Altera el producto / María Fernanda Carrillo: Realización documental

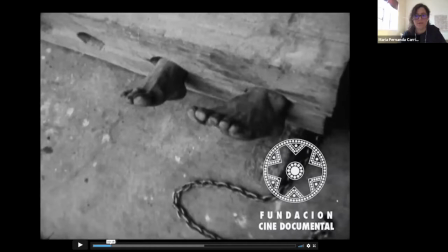(45:43)
Es decir, es una puesta en escena que surge en los años 60 para el cine documental. Ya se construía eso, ¿no? Y es muy interesante porque le da un valor y, digamos, le da mucha fuerza a la película. También lo tendrán que ver ustedes completa, ¿no?
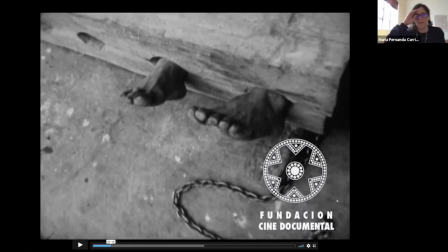(45:58)
Pero esto, pues, por un lado, para hablar de la puesta en escena del cine documental, que es también otra herramienta que siempre va a estar ahí. Estamos hablando de un lenguaje cinematográfico, no por ser de la realidad no puede tener proceso creativo, y en este caso los campesinos mismos son los que lo usan, ¿no?
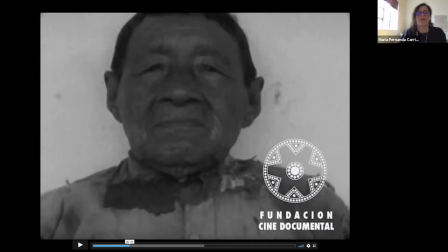(46:13)
Y otro elemento que es interesante, que ya vemos aquí más adelante, y es que ya no es una voz en off que nos está narrando. Al principio sí hay y se combina, pero digamos que el peso sobre todo que se le da en el documental es al testimonio, ¿no? Y ya a partir justamente de que hay la posibilidad de tener el sonido,
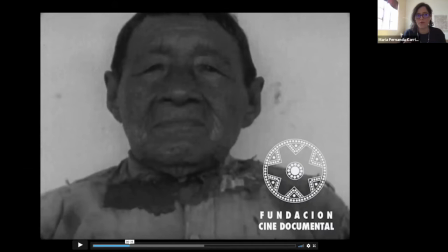(46:32)
el testimonio empieza a tener como este valor, digamos, muy fuerte, y eso lo hace Jan Rusch desde sus primeras películas, a tener como la lógica del hilo narrativo en la producción de cine documental. Aquí pues vemos que está combinando, hay un narrador que es Jorge Silva, que tiene como esa,
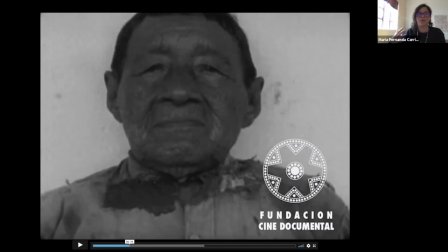(46:51)
digamos, como crítica política, pero también, sobre todo, son los campesinos, los indígenas, hablando sobre lo que piensan, sobre su realidad, sobre sí mismos, ¿no? Y esto es una lógica que le va a llamar Bill Nichols el documental participativo, en donde la gente participa principalmente por medio de su testimonio.
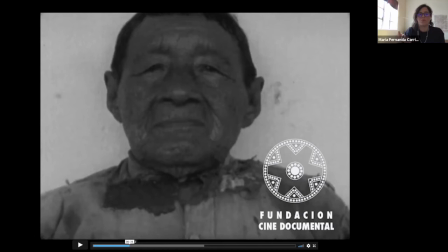(47:10)
Puede que la entrevista haya sido grabada a cuadro, pero aquí en el montaje se usa la voz por un lado y la imagen por otro.
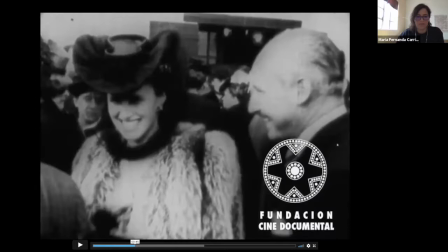(47:17)
También podría tener entrevista, digamos, a cuadro, ¿no? Y otro elemento interesante, que es, digamos, parte del cine militante latinoamericano, es, digamos, esta lógica de la dialéctica marxista por medio de la yuxtaposición de imágenes.
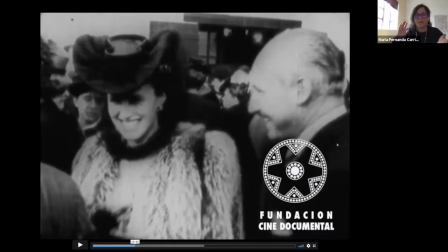(47:32)
Entonces, lo que están haciendo es constantemente hacer como una crítica con la imagen, mostrando, digamos, la opulencia de las clases ricas, oligarcas, y después mostrando el trabajo del campesino.
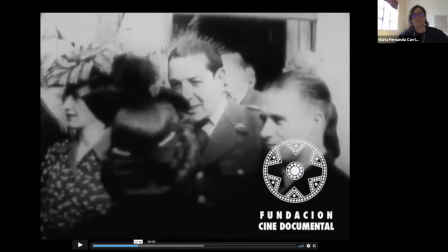(47:44)
Aquí, no sé si ustedes conocen ese fruto, es una yuca lo que están sacando, ¿no? Y otra vez después mostrar un poco entonces la opulencia, ellos están hablando del, pues, como de esa contradicción, ¿no? Y eso obedece pues mucho a esta lógica dialéctica y se imprime desde el cine, desde los rusos.
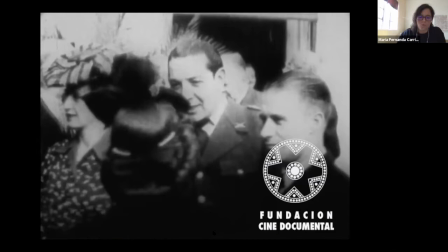(48:03)
Eso lo utilizaba mucho Einstein y mucho Sigaberto, y pues tiene como un impacto importante en el documental latinoamericano.
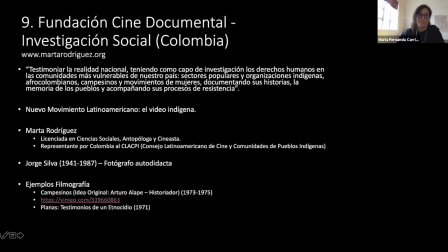(48:14)
Bueno, volvamos a la presentación. Hay múltiples ejemplos de este tipo de cine latinoamericano.
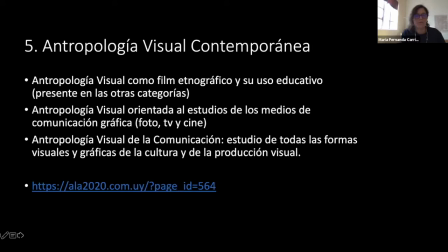(48:25)
En este caso pues les puse un ejemplo nomás colombiano, ¿no? Tenemos después entonces pues ya que en la antropología visual se empiezan a desarrollar también como herramientas educativas,
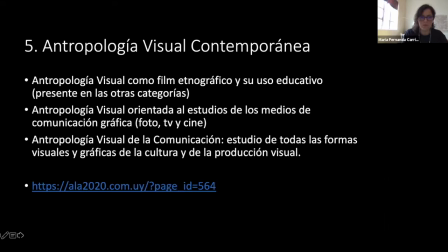(48:39)
las revoluciones cubanas, nicaragüenses, utilizaron mucho el documental como una forma pues pedagógica, educativa. Y también la antropología visual de la comunicación, donde, digamos, estudian ya como tal las producciones que se construyen, ¿no?
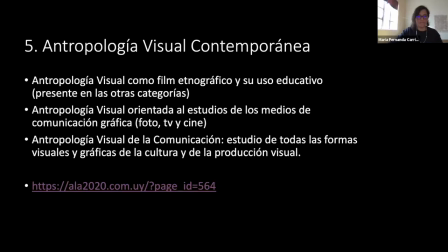(48:59)
Les invito a que vean, está actualmente el Congreso Latinoamericano de Antropología, en la que pueden ver, está justo ahorita,
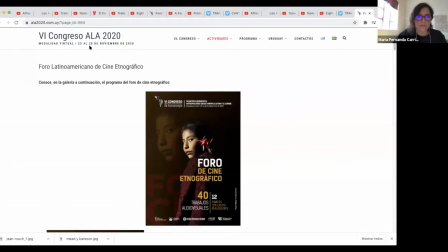(49:13)
empezó hace unos días, ¿no? Está hasta el 28 de noviembre y hay un ciclo donde está el Foro Latinoamericano de Cine Etnográfico,
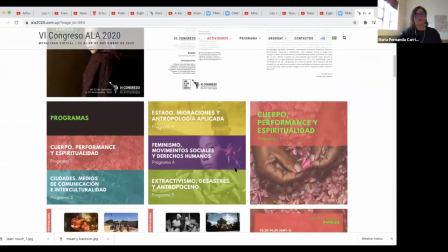(49:23)
que tiene distintas películas sobre distintos de los temas seguramente que les competen a ustedes sobre sus proyectos,
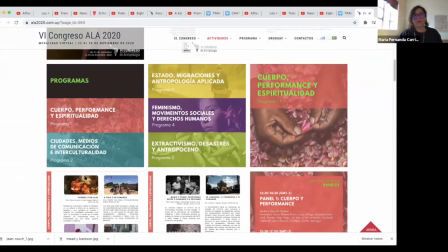(49:30)
que pueden como investigar, y hace parte de la Asociación Latinoamericana de Antropología.
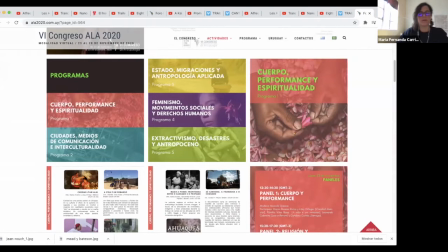(49:36)
Actualmente existe la Asociación también Mexicana, hay un foro de cine etnográfico que se va a hacer ahora también, creo que en noviembre, o ya se hizo, no estoy segura. Específicamente mexicano, perdón, y esta es la versión latinoamericana.